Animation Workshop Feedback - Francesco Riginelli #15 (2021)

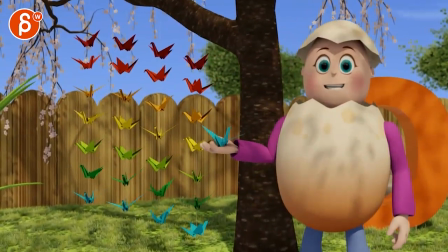here just close to this so what are we doing here then I would just delay the camera maybe don't go as far you know I mean because the interest
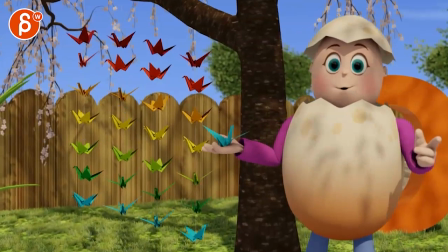is this so if we're going over here we might not need all of this so you could technically reframe so that your frame more
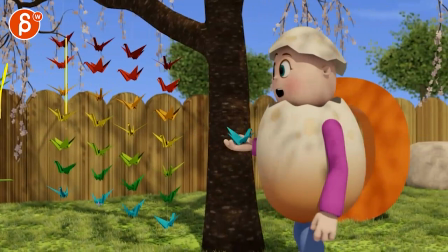like this that's as far as you go that's still in the third and then you
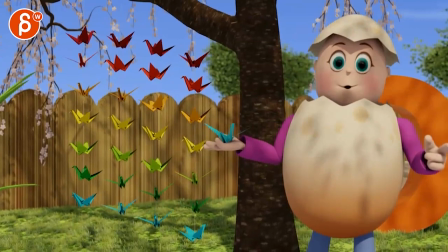have your arm that's going to be nicely cleaned up here right so imagine you're going this far to the right gives you a nice room here
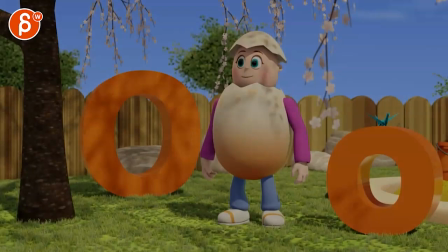dies a bit at the end i think with the fade out
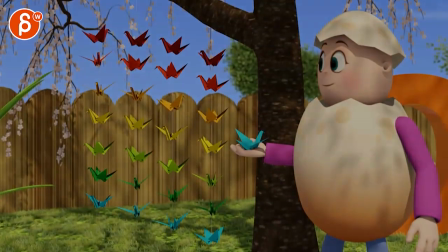i think the whole animation ends and then you fade out so you can see the cranes they stop
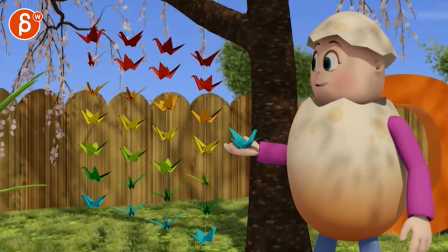rotating and he stops moving so maybe fade out sooner or maybe just keep going with some keep alive and keep going with those rotations
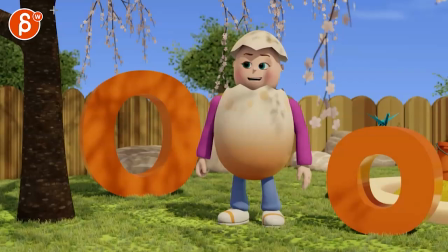and that's kind of that super cute it's getting better better all right there's an email you can sign up, you can start whenever you want, you can submit whenever you want, you get 16 submissions. Either way, a like and subscribe would be awesome. All right, thank you.